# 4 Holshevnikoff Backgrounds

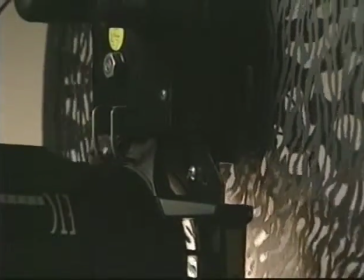29:30 The spin effects is best used on the front of a Lico light, but it can also work well with the Fresnel lensed light and PAR lights.
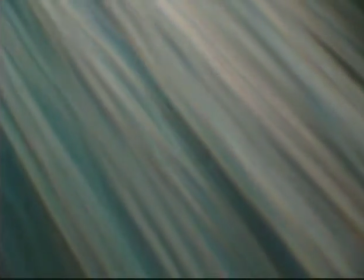29:38 When used with colored gels, water and other moving light effects can be created quickly and repeated easily.
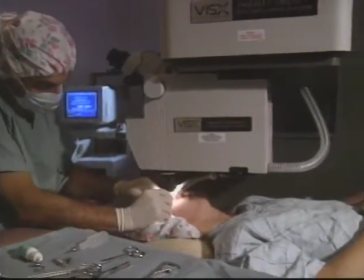29:47 Colored gels can also be used effectively in location environments. Medical buildings often present white walls as a background in almost every room,
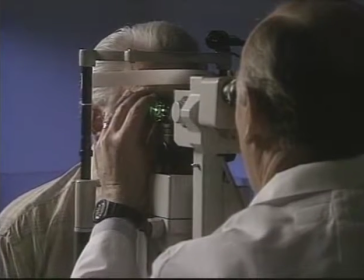29:55 but with careful light placement and light control, an entirely different mood can be created with the use of colored gels.
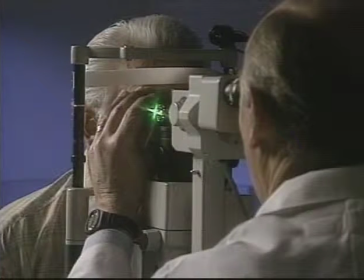30:03 This image was created in a small eye examination room. A 750-watt Lowell total light in a small Camera light bank served as the main light source.
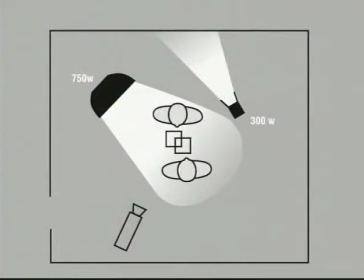30:13 With the light bank directed away from the back wall, and by using a honeycomb grid on the light bank, nearly all spill light was eliminated from the background wall.
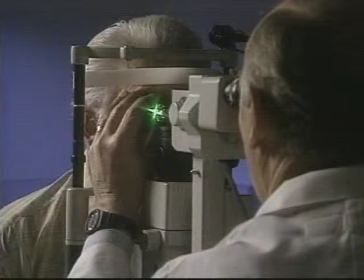30:23 An airy 300-watt Fresnel was then used with lavender gel to create the colored background effect.
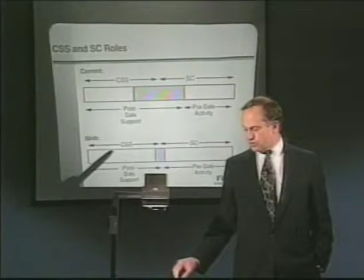30:30 This image of a speaker in a boardroom was enhanced by light control and the use of colored gels. By first exposing for the constant in the shot, which was the projected image on the screen,
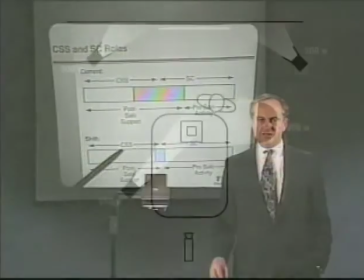30:43 Holshevnikoff then lit the subject to match the screen exposure. The use of barn doors on a 650-watt Fresnel and proper
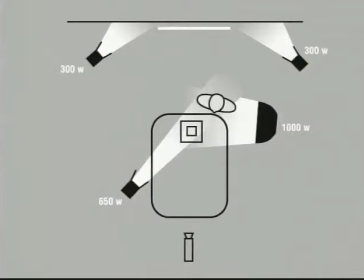30:50 positioning of a camera light bank kept the screen and white walls free of spill light.
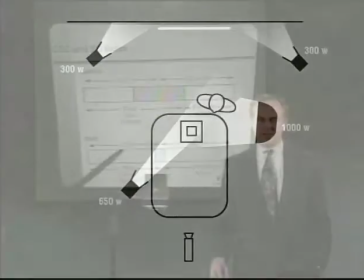30:56 Two 300-watt Airy Fresnels were then used with blue gel to accent the background with color.
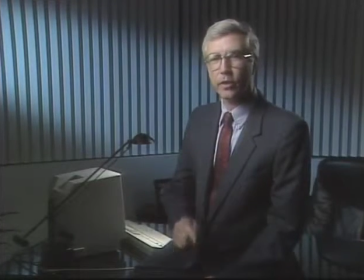31:03 This corporate office shot provides another example of using gels on location.
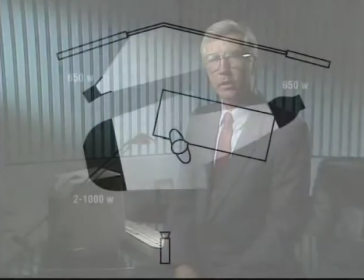31:07 The use of a grid on the main light bank controlled the spill light from reaching the white walls and blinds in the background.
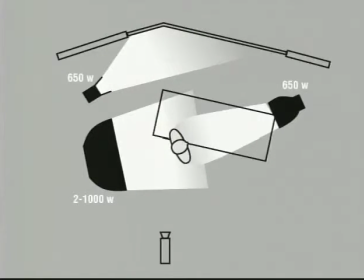31:14 With little light on the background surface, the 650-watt Fresnel with 1/2
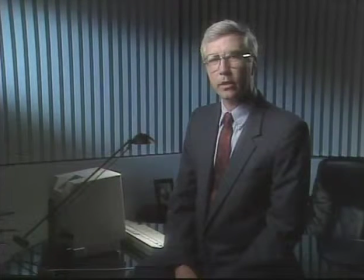31:19 CTB gel created a rich slash of colored light that has a dramatic impact on the image.
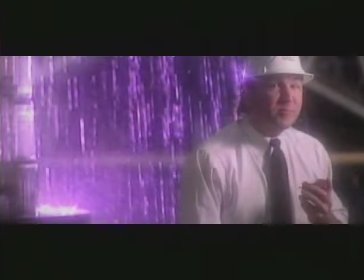31:26 And finally, this corporate interior fountain shot was altered through lighting and the use of color. The fountain area was inside the atrium lobby of a building. Using three 1200-watt HMI par lights,
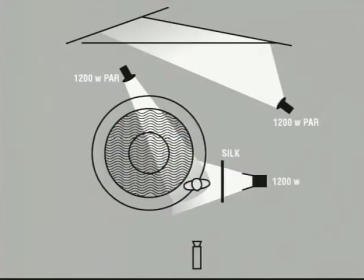31:40 Holshevnikoff illuminated the subject and background structures with two instruments and used the third with a lavender gel to backlight the fountain spray.
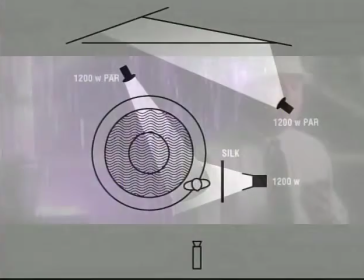31:49 For this shot, it was the placement of the subject's key light that kept the spill light from contaminating the fountain area.
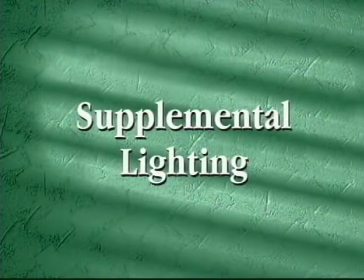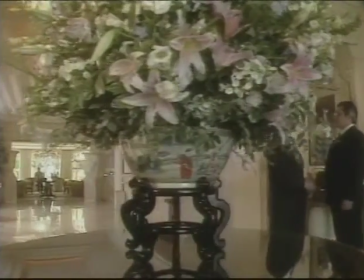32:04 Many locations already have an existing base of light.
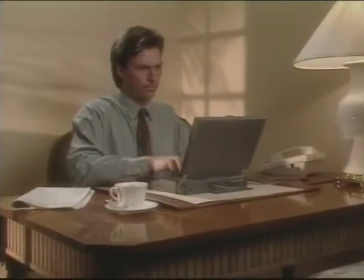32:08 How you use the existing light and what you do with your backgrounds can have an enormous effect on the production value of your images.
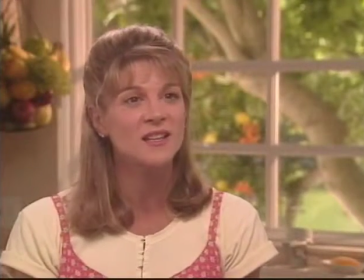32:16 Sometimes it takes only the addition of some supplemental lighting to bring the best out of a location. A lot of times when you're working on location, you're in an environment, a corporate office or a store, where there's an existing base of light. And whether it's from fluorescence or the overhead practicals in a supermarket or from windows in that kind of environment, that existing base of light is kind of your constant, and you need to work with and around that. And when I'm in those kind of environments, what I try to do is supplement that lighting in the background. So I might rake a light across a wall to bring the texture out of that wall, or throw a little extra light on some greenery in the back to really punch up the color. But those type of locations really require that you add a little extra light here and there to bring out the best of a situation. In the corporate industrial realm, you might take a little colored gelled light, a little blue or a little lavender, and just add a touch of color here and there just to make that environment a little more fun to watch on camera. Now, if you're working outside, it can be a different situation because, again, there's an existing base of light. It's a natural ambient daylight. And a lot of times your backgrounds for interviews outside are greenery. It's foliage. And green leaves can look very dark on camera unless you've got a lot of direct light on them. So that's when shiny boards and HMI pars come in very handy, because you can take a shiny board and actually redirect the sun and really punch up those green leaves in the background and bring a lot of color to the image and make it a lot more fun for the viewer to watch.
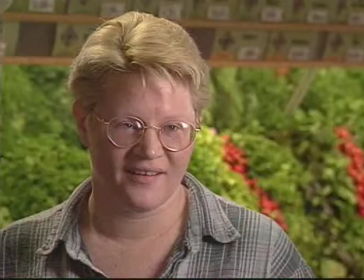33:44 These interviews were captured in a large natural food store. The existing light was overhead mercury vapor lights, which is close to daylight color balance.
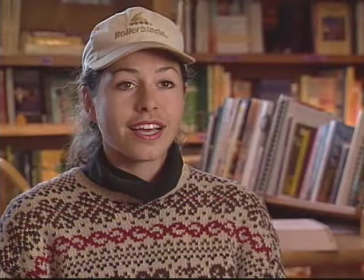33:52 For both interviews, the subjects were lit with a KinoFlow 2-foot 4-bank with daylight tubes.
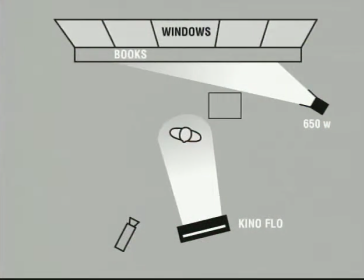33:59 This first image was set near a large window, with a bookshelf set underneath the window in the background. Once the subject lighting was complete,
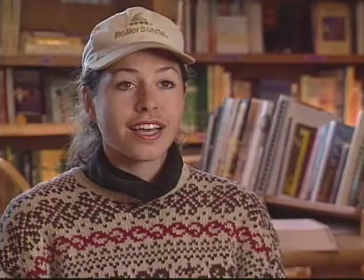34:08 Holshevnikoff then used a 650-watt tungsten Fresnel to illuminate the bookshelf and provide a warm glow for the background of the image.
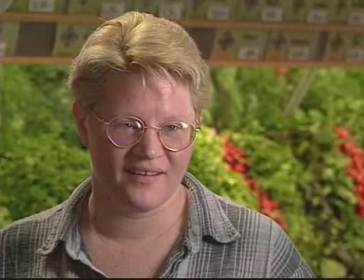34:16 The second image was lighted in the same manner. Because of the extended color latitude of video cameras,
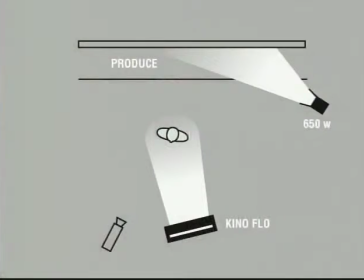34:23 Holshevnikoff will often mix color temperatures and use tungsten lighting for backgrounds when working in a daylight setup.
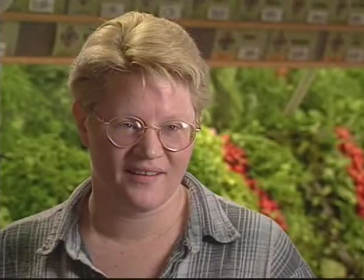34:29 In this instance, the supplemental lighting brought the greens in the background to life.
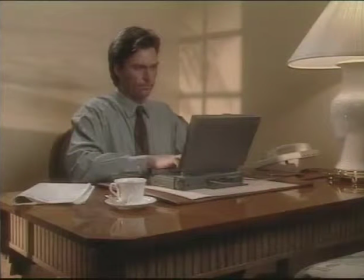34:36 Empty walls can be a difficult lighting task.
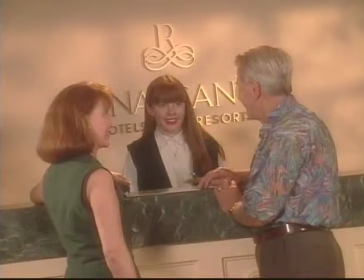34:39 Sometimes, if the light can seem motivated by a window outside the shot, breakup or window patterns can provide a believable background treatment for locations.
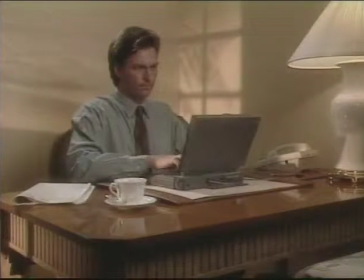34:48 This first image in a hotel room utilized Camera window patterns to create a late afternoon feeling.
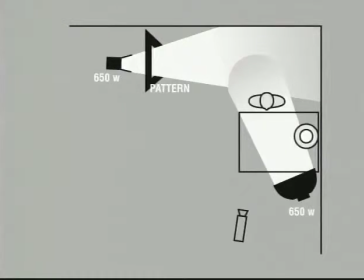34:55 A look at the diagram shows that a light bank was used with a soft grid to provide a controlled key light that was motivated by the desk lamp,
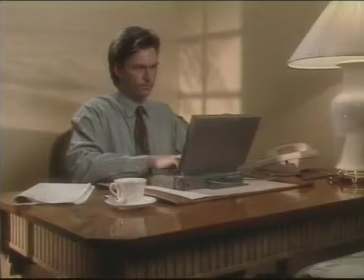35:03 and a 650-watt Fresnel was used to project the patterns on the background wall.
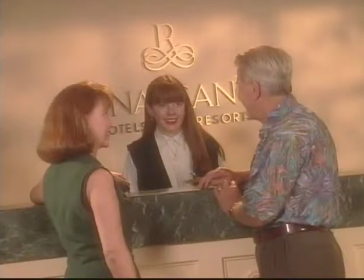35:08 The camera was balanced for tungsten light. The second image used window patterns to fill a large background wall with dappled light.
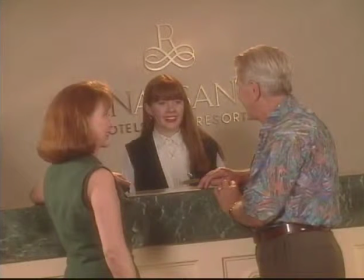35:17 By turning off the two background effects lights, we can see how the reception desk area looked with the use of the talent light only. The
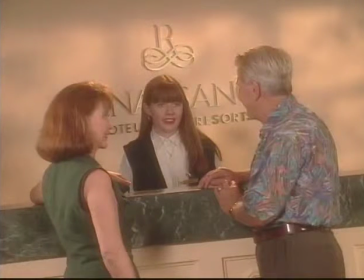35:26 addition of a 1,000 watt Fresnel through the pattern brings life to the large wall behind the subjects. A white bounce card was then illuminated to reflect in the gold letters on the wall, and the background lighting was completed.
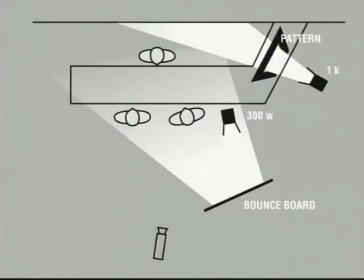35:38 The diagram for the setup reveals the placement of the two background effects lights relative to the subjects and the camera.
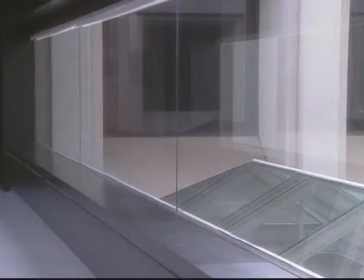35:48 Some locations may seem more difficult than others. When Holshevnikoff was given this frame for an interview, this was the result.
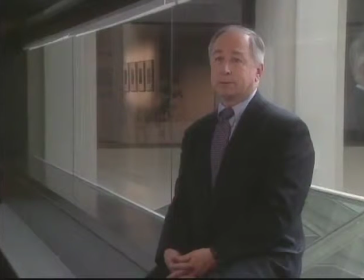35:56 The simple addition of two tungsten instruments to the background areas made this daylight setting come to life.
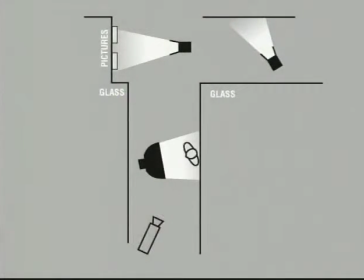36:03 The diagram reveals that the framed artwork was actually on the opposite side of the glass hallway, and that lighting the artwork allowed the pieces to be seen as a reflection in the window.
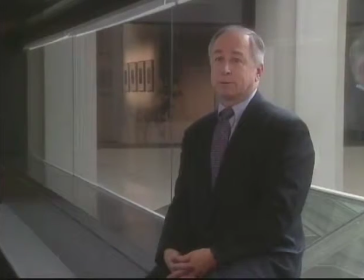36:14 The second instrument was directed at the cubicle wall, which is seen through the glass behind the subject.
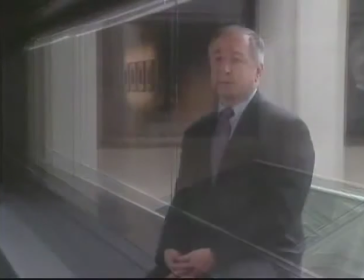36:21 Another look at the two images confirms just how important supplemental lighting can be to your location productions.
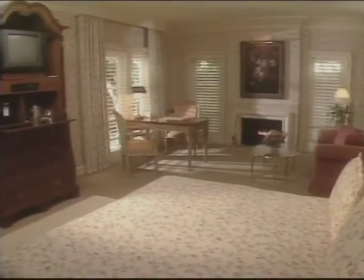36:29 Some locations present windows in the background, but no interesting light play through the windows.
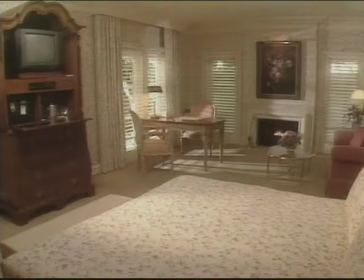36:35 This shot was accomplished with two HMI par lights. The first was bounced off the ceiling above the bed, and the second par light was set outside the shuttered windows in the background, and the light was directed through the blinds. Using a par light in this manner provides the feel of raw sunlight entering the room.
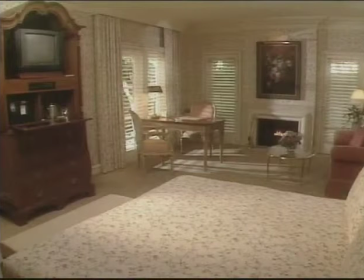36:54 This feeling of sunlight provides motivation for the foreground lighting as well. The lighted gas fireplace also adds a nice touch to the image.
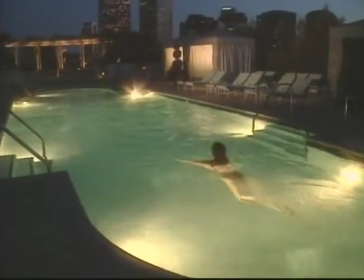37:04 There are also locations that seem to be just perfect, but there is always room for improvement.
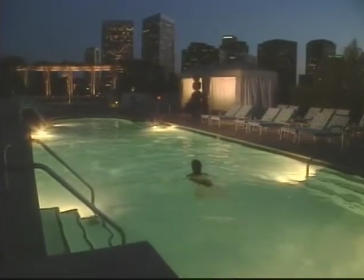37:10 This image was captured at dusk with the camera balanced for daylight.
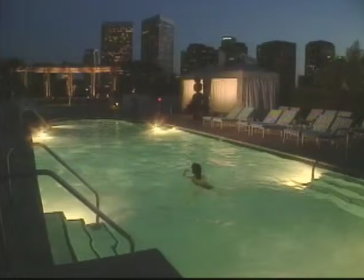37:14 The only additional lighting added was two 250-watt Lowell Pro lights inside the two cabanas behind the pool. Although a background lighting contribution can be small, the effect on the visual balance of the image can be considerable.
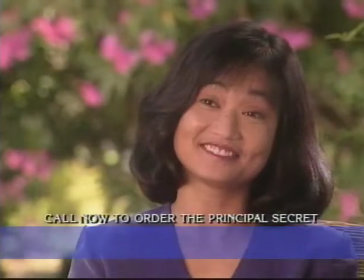37:30 These locations require just a little supplemental lighting for the background greenery.